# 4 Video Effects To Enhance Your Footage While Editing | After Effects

Hey, what's going on internet? This is Josh Noel from SonduckFilm, and in this video I want to give away 4 techniques to enhance your footage in post-production. That was actually 8, but who's counting?
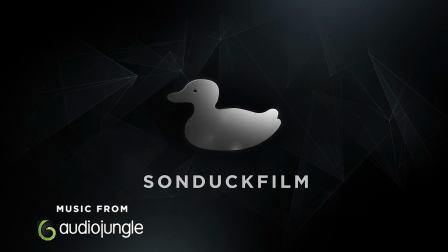Alright, so you edited your project, you applied your color grading, and you're looking at your footage and you're like, I wish I could make my footage just a little bit better because I can't go back out and reshoot it,
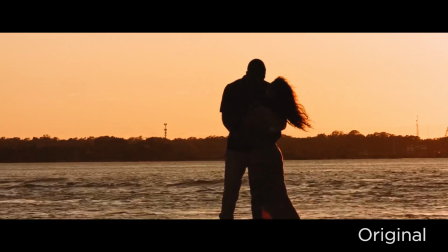0:25 so what can I do here in post-production? So these 4 tips should point you in the right direction to enhance your footage.
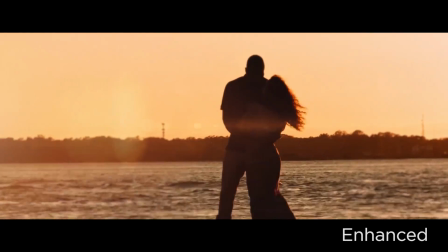0:30 I don't suggest using all 4 for every clip, and I don't suggest even using any of them depending on the type of shots you have. I definitely challenge you to go and use these techniques and see if they work for your footage. They might not work for every shot, and in some cases they might look really good. And of course, I always suggest shooting everything as best as you can in camera because you don't really want to be fixing things in post-production, but these 4 techniques are more for enhancement, so hopefully these tips will work very well for you. In our first tip, we're going to create a depth of field, so we're going to separate our subject or object from the background and be able to blur our background individually from whatever we're focusing on.
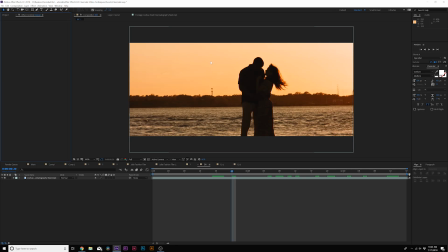1:05 So we'll go ahead and jump into that and let's go check it out. Alright, so for our first technique, we're going to take a look at creating a depth of field here in After Effects.
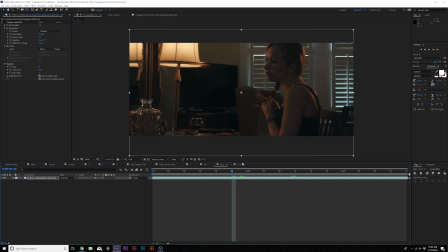1:12 And this is going to be our primary shot where we're going to apply our examples to, and we'll be looking at 2 other shots throughout this video to see how these techniques apply up to other shots.
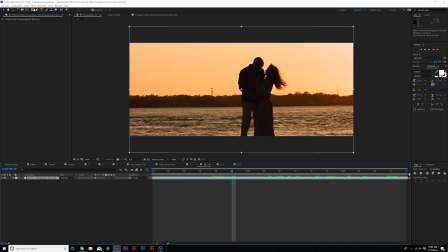1:20 So let's go ahead and let's get started on this camera blur techniques. The first thing you want to do is go to Effect, Blur and Sharpen, and you want to add the camera lens blur. Now this blur is amazing because it really emulates what it's like to shoot in camera, so you can really get some bokeh, and I'll show you in a second. And overall, you can see that this applies a nice blur overall to the image, and this is a way that we'll start creating our depth of field.
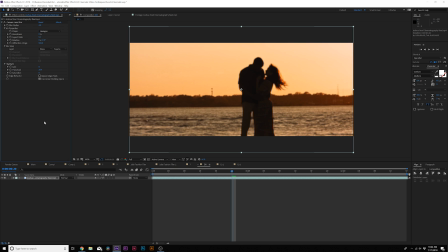1:40 You can adjust the blur radius. I'm going to set it down to 4, and you want to make sure that the blur effect is as subtle as possible. You don't want to overdo it or it'll look really bad. We'll check that out in a second. And make sure to check on repeat edge pixels. And then to retain the focus in a certain part of our shot, let's go ahead and duplicate our layer, delete the camera lens blur of the top
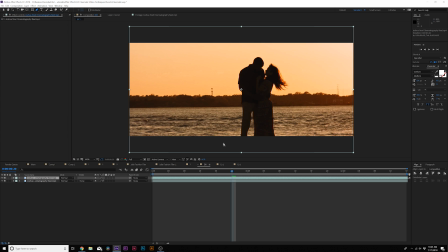1:56 layer, grab the pen tool, and start masking around the area that you want to keep in focus. And it doesn't have to be perfect. You can see it's a very subtle mask. Now automatically you can see that the size of the shot are out of focus, but however, we still have sharpness here.
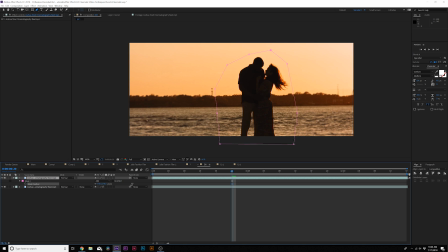2:10 And then what we can do to fix this, hit F on our keyboard for mask feather this out to probably about 200 to 400 pixels, and you can always refine the mask. And now a little before and after, we had our entire shot in focus because we stopped down all the way on our lens and everything was in focus. And now with the camera lens blur, we're able to drive our eyes to our subjects here.
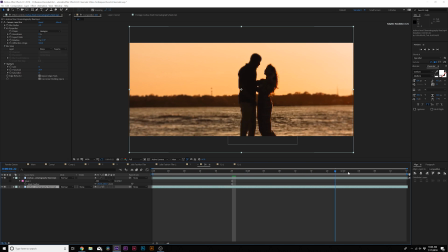2:29 And if there's any movement in the shot, like camera movement or subject movement, you might have to keyframe the mask. So you just go to the mask path and you have to just move the mask over if there's any movement in the shot.
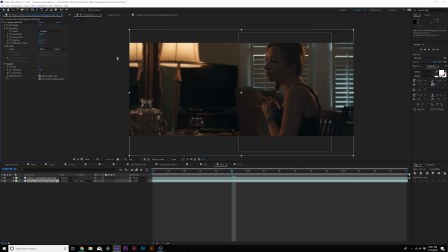2:40 That way you can follow the action. Now here's a shot that I don't think necessarily needs this effect. You can see it's very subtle, and it does blur out some of the foreground objects if you're not careful. But if you want that sort of thing, let's take a look at this effect. So if I increase the blur radius, you can see that it starts to create bokeh on the highlights of certain objects.
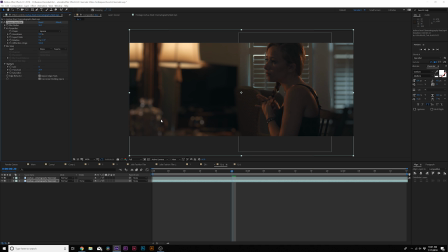2:57 And you can change the shape to whatever bokeh that you want. So if you want like a square, and you see that this changed to a square, you can also adjust the roundness if you want it just be pure circle. You can also adjust the aspect ratio, which I suggest going to about 2 or so, and then you can rotate this by a touch, and that creates very interesting bokeh.
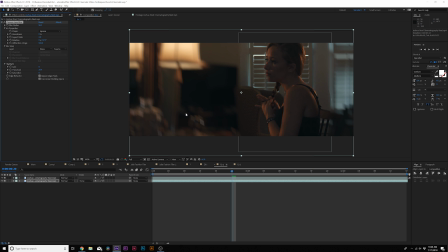3:14 But as you can see now, we can't keep the blur level this high because now the shot is so unnatural, so we would want to keep this around a 4, and probably want to keep the shape somewhere above a hexagon. I'll probably go as far as an octagon. But this looks a little bit more natural, and this definitely drives eye attention to our subject.
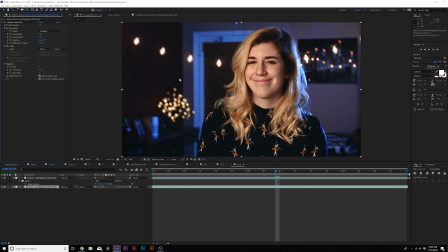3:30 And you can see in the shot how it starts to create more character into highlights of this bokeh right here. It loses a texture, but it does kind of stretch it out as almost if it's anamorphic. For tip number 2, we're going to be adding our own custom film grain inside of After Effects. This might not look great on every shot that you've done, or maybe it will enhance. It's very subtle, so you're going to have to take a very detailed look to see if this works for you. But if you're going to add film grain and maybe make your footage look a little bit more filmic, this is how you would do it, and this is the exact settings to go about making it look amazing.
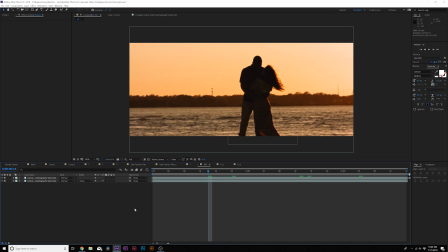3:59 And this is very important if you're going to be doing any compositing or any effects like we did with the blur here. And adding natural film grain can emulate a little bit of a film, even though it's still digital grain.
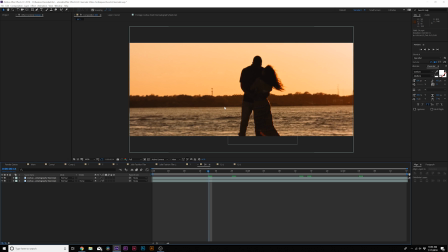4:09 And it might be something I just highly suggest taking a look at if you really want to adjust your image a little bit.
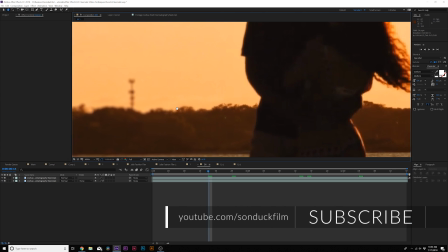4:14 But when we blurred all this out with this camera lens blur, we start to lose some of that grain in there because it's getting blurred out.
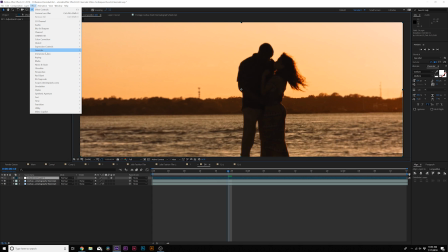4:20 So what you do is you create an adjustment layer, and then you go to Effect, Noise and Grain, and you're going to add the Add Grain effect, and you get this little box here.
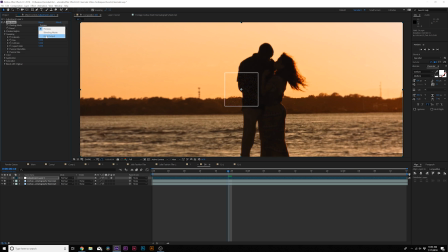4:29 You set the viewing mode to final output, and you see this grains all over the image. This does look bad. What we can do is lower down the intensity. We'll set the intensity somewhere between 0.3 and 0.5, and it's definitely minimalized. And I like to set the aspect ratio to about 2 because that stretches out the grain a little bit more and makes it as if you shot it on an anamorphic lens.
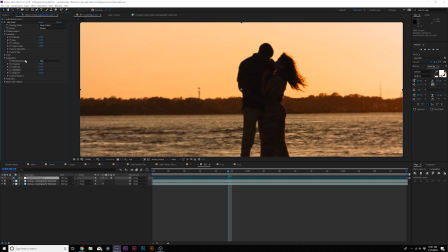4:48 Then I like to come here into the application, and you can actually adjust where the grain's being seen. So I like to bring down the grain in the shadows a little bit, and this might be very hard to see. So a little before and after. So this is with the grain effect and without.
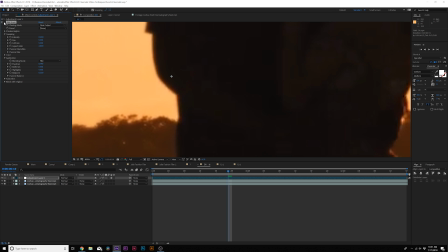5:00 And you can see just kind of a solid digital. There's no grain in this area, but we have too much grain when we turn this on. So we can bring down the shadows. So maybe I'll bring this down to 0.47. And it becomes very subtle.
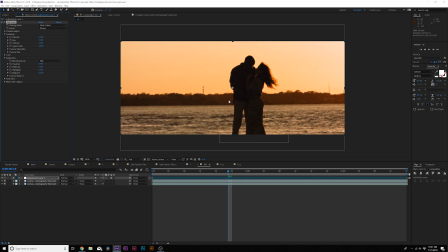5:10 I don't know how well you can see this on YouTube, so this is why I definitely suggest you check this out on your own time. We can, if we want, increase the highlights if we would like to do that. And this is just very experimental, and depending on the type of shot you have, we'll bring down the midtones and, you know, automatically just a little before and after.
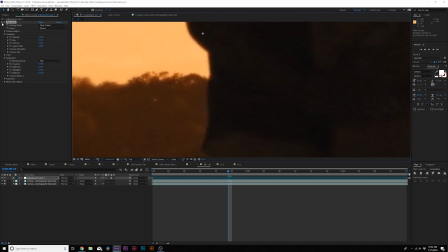5:26 I doubt you can see it only if I zoom in, but it does add a little extra aesthetic to the shot.
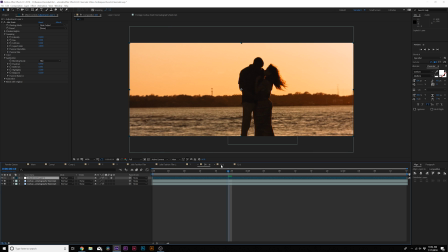5:31 It's really up to you. It might work for you or it might not. You know, here's a little bit extra film grain here on this shot.
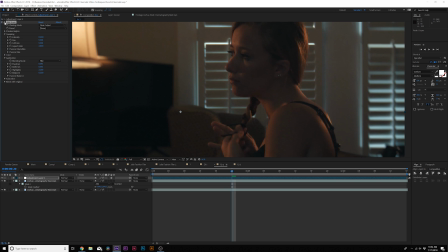5:36 This is where I would definitely try to control the shadows as much as possible, and it does kind of smooth out.
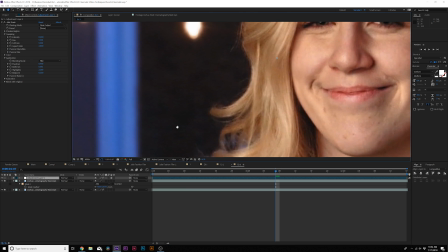5:42 It does kind of break up her face a little bit, and over here you can really see in the background there.
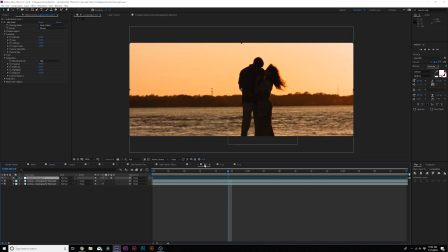5:47 So just adds a little bit of subtleties to it. I would be very careful. Just a little bit of subtle grain can go a long way.
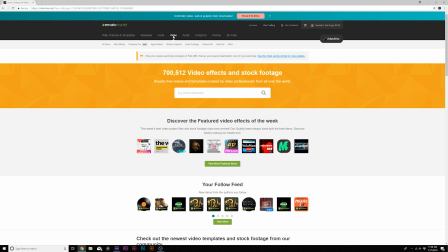5:52 Just a quick word from our sponsors over at Envato. If you're looking for any high quality After Effects templates, whether you're doing, you know, a slideshow or you need a logo sting, and of course these are all After Effects templates, meaning that they're pre-made,
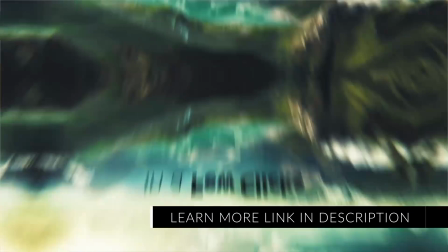6:04 ready to go. All the work you're seeing right now are on VideoHive, and they have over 700 video effects in stock. So if you're working on an After Effects project in the realm of motion graphics, or if you need music for your project, go ahead and check our links in the video description if any of these links inspire you. So back to the video and let's keep going. So tip number 3, we're going to be looking at adding atmospherical elements, more specifically looking at adding lens flares. And you only want to add a lens flare to enhance your footage if there is a bright source of light, maybe outside of frame or even in your frame. You don't want to add a lens flare if there's not a dramatic light source anywhere around, like the sun's not present in the shot or off frame.
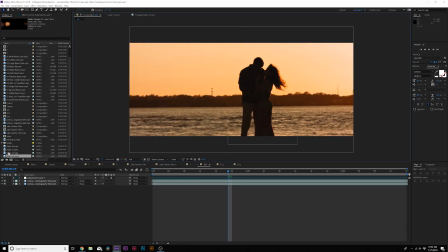6:40 You want to make sure that lens flare comes from a bright source of light. So here are the next part on the list. We're going to add a lens flare, and you can create a lens flare with optical flares from Video Copilot. I'm not going to use it because if you have it, you probably already know how to use it, but here's some stock lens flares.
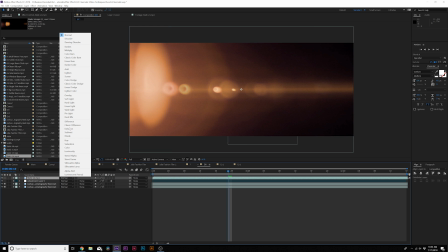6:54 I'll provide a link in the description. There's many ways to get your hands on lens flares, but you can't create it naturally inside of After Effects because the built-in effect is terrible. But you apply your lens flare, you might have to set the blend mode to screen or add.
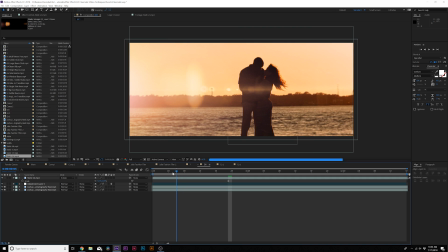7:05 I'll set it down the screen, and you see we can add a very natural lens flare in here. Now, this might be overly intense, and after a quick render here, this is definitely a little bit intense. If I was going for something very stylistic, this would probably work, and I think the lens flare is a little bit fast. Might not be the right pick, but I'm going to go with this one. And if your lens flare is really intense,
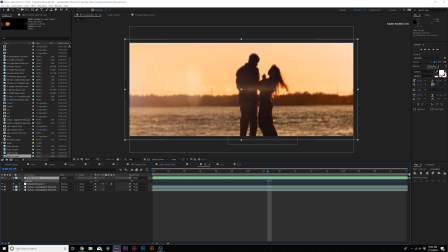7:22 make sure you lower the opacity by hitting T on your keyboard if you're using After Effects. And you lower the opacity on it to just blend it in there very subtly. So this is a very subtle add of a lens flare, and I'll be very careful with adding lens flares because you can kill your shot if it doesn't make sense.
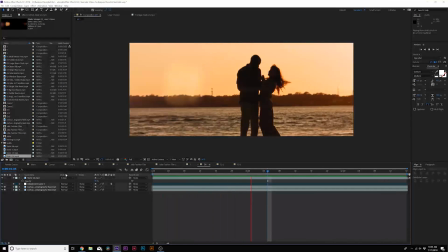7:36 So like you're doing a corporate piece, it might not make sense, but if you're shooting like a wedding or some sort of short film narrative, this could definitely enhance your shot.
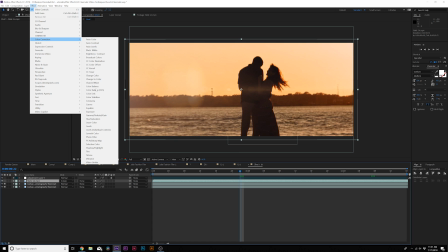7:43 So just use it sparingly. And of course for your lens flares, you can apply a color correction to help enhance the blending of everything, the compositing.
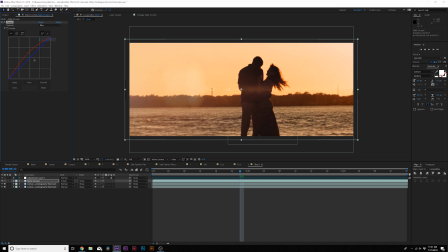7:52 So I might bring up the reds of this lens flare, bringing it down on the blues so it becomes a little bit more warm.
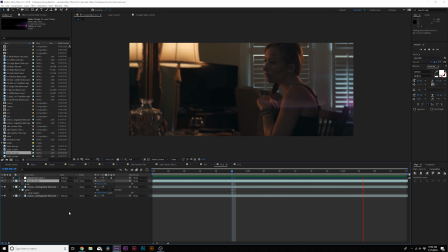7:56 And here's a lens flare that does not look good on the shot. This shot should not have a lens flare, and if there's any lens flare, it should probably come from this source of light, and there's no way you get a lens flare from this.
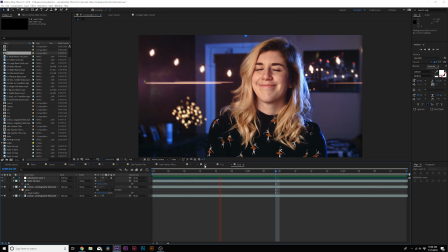8:06 For shots that don't make sense, don't apply a lens flare. In our third shot, I think the lens flare is fine, and color palette is everything. And the reason why this lens flare is okay is because it matches with our color palette of the shot.